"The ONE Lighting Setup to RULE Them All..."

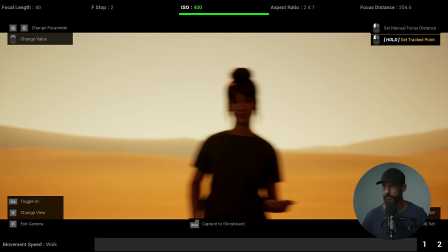[4:06]
Like if we up exposure here, let's see if we can go, let's up it this way.
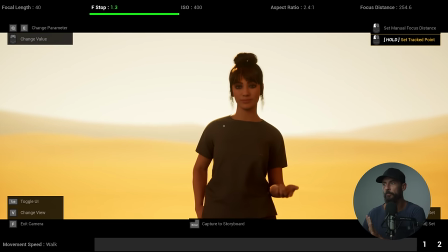[4:11]
All right. It's quite flat. There's no shape on her face at all, but we can control locally what the light is going to look like. What we can't control is what the background is going to look like. So we need to come in here and first things first, we need to set to the things in the image that we can't control.
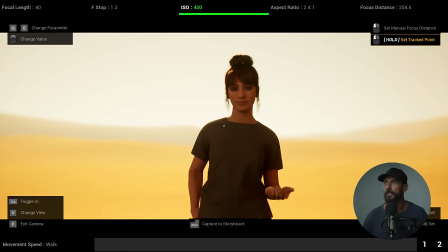[4:28]
We can't control the background. So now we have to decide just with ND before we get started lighting, where do we want the background to sit in the image?
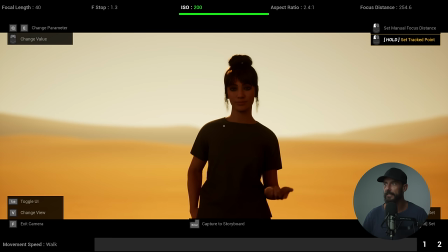[4:36]
I kind of like it quite dark. So let's play it like maybe like that, where it still feels like daytime.
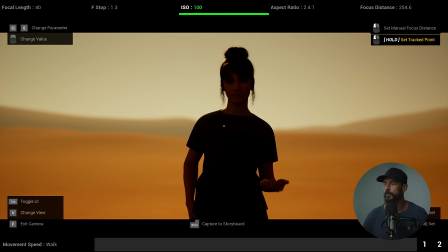[4:42]
It doesn't feel too dark. You know, we're not going for super, super moody, but we're going for somewhat down.
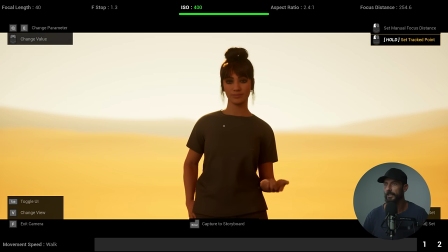[4:48]
This feels too overexposed to me. There's going to be no color in the sky. so I want something like that.
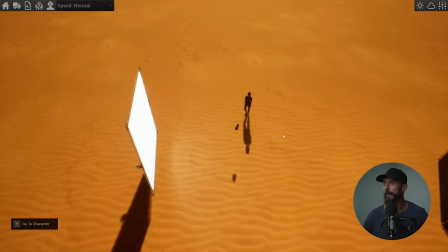[4:53]
Now the sun wrap is going to be placing a bounce on the side where the talent is looking.
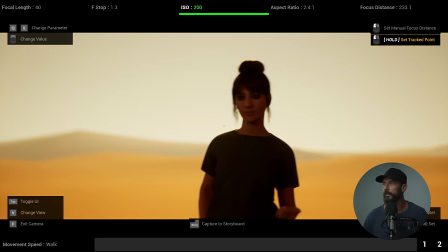[5:01]
So where is the talent looking in this situation? The talent is looking frame left over here.
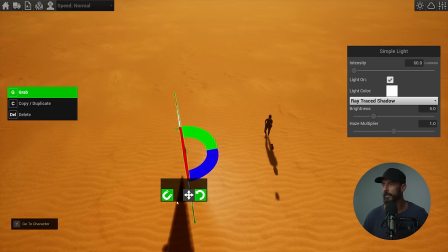[5:07]
That's where we want the bounce to be. So we're going to grab this. This is our 12 by 12 bounce and a 12 by 12 is perfect for a single, right?
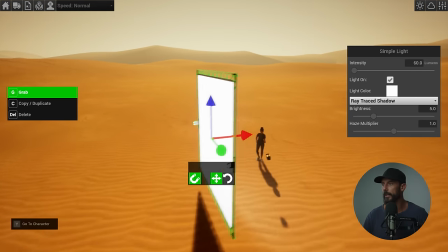[5:14]
The smaller, the harder it's going to be to get a nice look. If you just put out a 4 by 4 poly here, you're going to be in a whole lot of trouble.
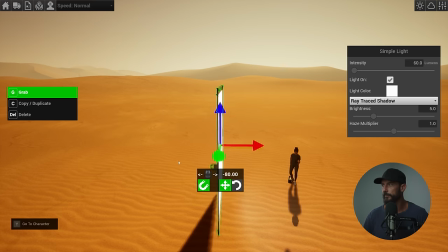[5:19]
So let's tilt it a little bit. Let's move it down and let's bring it in and then we're gonna have to jack this up I would imagine.
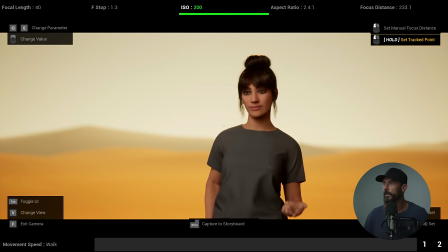[5:30]
And now let's jump in. Okay so now you see, we focus,
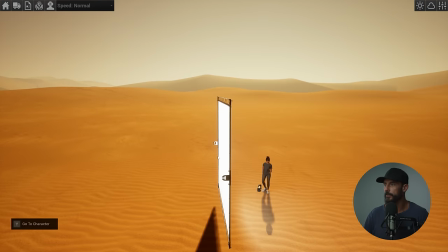[5:37]
you see now actually let's do compare contrast first. Let's turn this off, jump in here, we'll take a still.
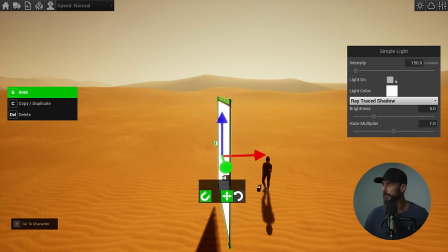[5:45]
And we take a still, and we turn this on, and I know that we're probably too close here,
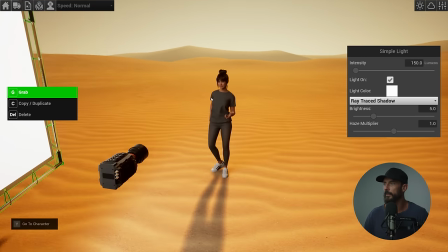[5:52]
so let's come down to the face, and we'll slide this away from camera.
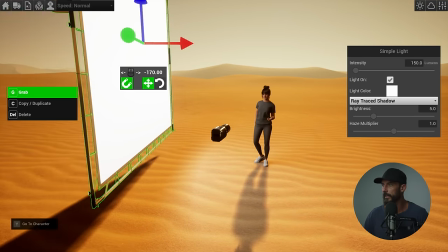[6:00]
You can see the shadow on the shadow side getting more and more extreme, and more and more flat.
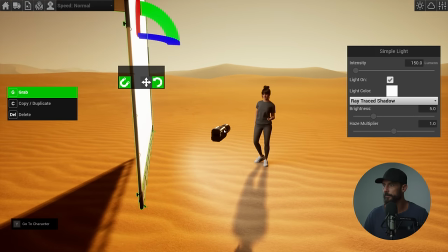[6:06]
Maybe we might even want to rotate this a little bit more towards the sun like that jump in okay now does it feel lit yes
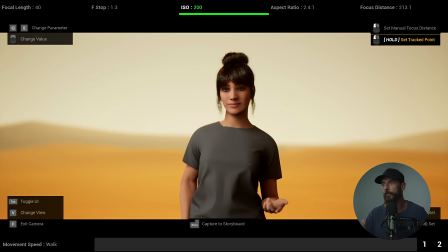[6:15]
why because we're getting too much exposure from the bounce that's an easy fix in the
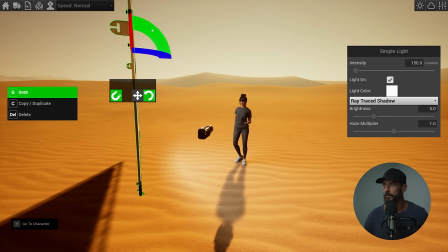[6:20]
real world all you would do is i'd probably tilt it down to
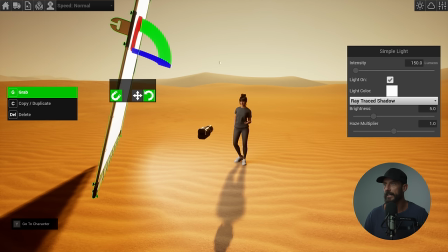[6:24]
get rid of level right that would happen in the real world bounce this is actually acting as a light not acting as a bounce so it doesn't work here but let's lower this to say 100.
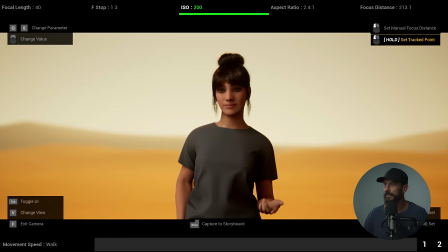[6:34]
Take it down a little bit. Even there still kind of looks a little bit lit.
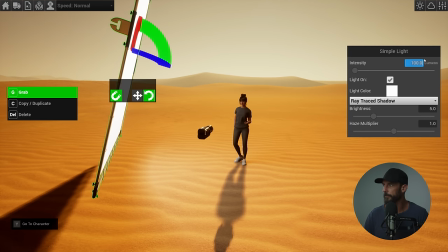[6:39]
Let's take it down slightly more. Let's go 75.
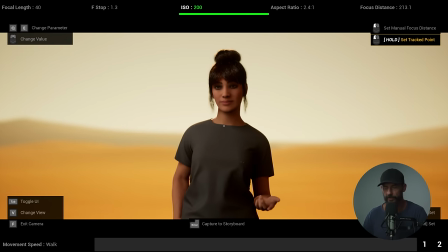[6:44]
Okay, now that feels slightly more natural.
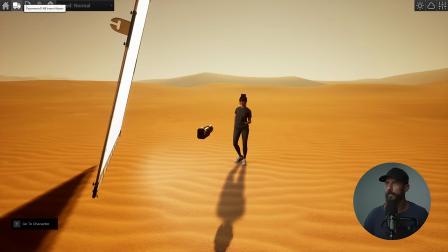[6:49]
Again, not perfect, but if we compare and contrast now, let's go to the storyboards.
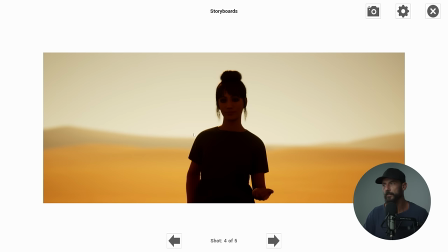[6:55]
We've got our original. This is what it looked like without any bounce, just setting exposure to the sky, and then this is what it looks like with the bounce.
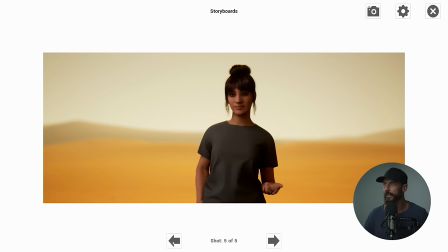[7:04]
Okay that's okay we're getting there kind of.
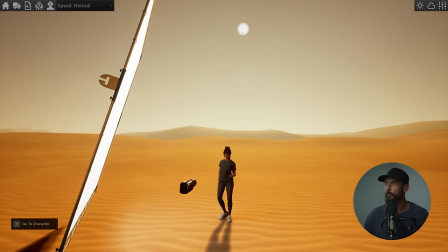[7:08]
Now what the sun wrap means is that we are lighting from the same side of the camera that the sun is on.
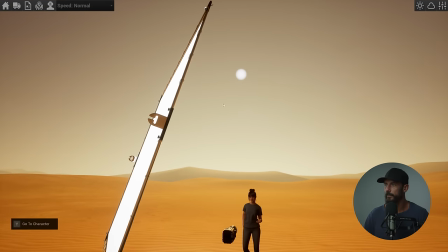[7:15]
So see this line here? Line to camera, bounce on the same side as the sun.
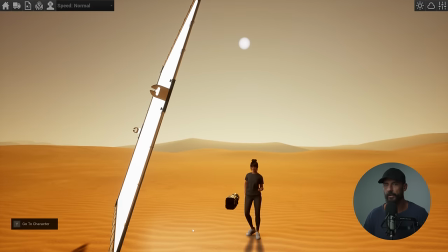[7:21]
This is the most important thing and this is the trick.
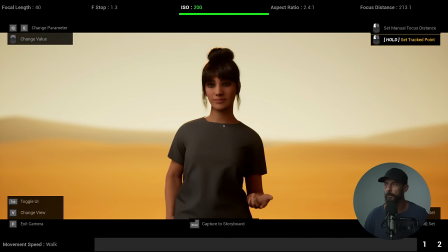[7:26]
Sun over the far shoulder in the camera over that shoulder bounce
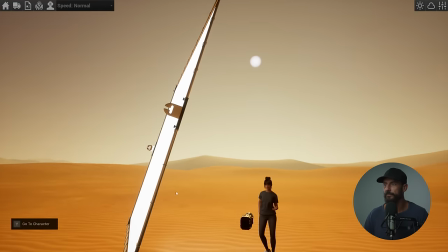[7:32]
on the same side the opposite of that is the dreaded sun sandwich
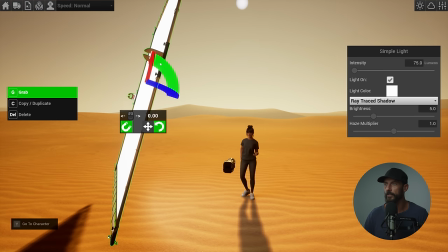[7:37]
okay the sun sandwich is to be avoided at all costs super unrealistic doesn't feel good in camera
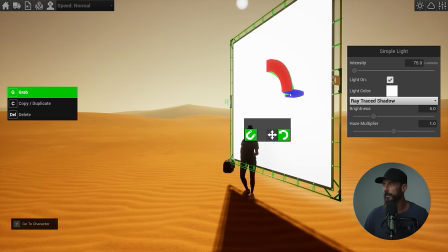[7:43]
uh personal uh i have personal uh what would you call it
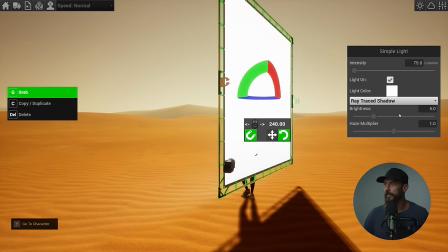[7:50]
i just don't like it i don't like it i don't want to see it i don't want anybody to do it freaks me out
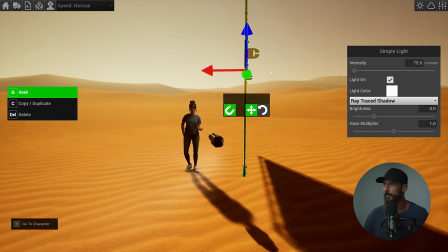[7:56]
let's show that though let's come this way and let's park it this way now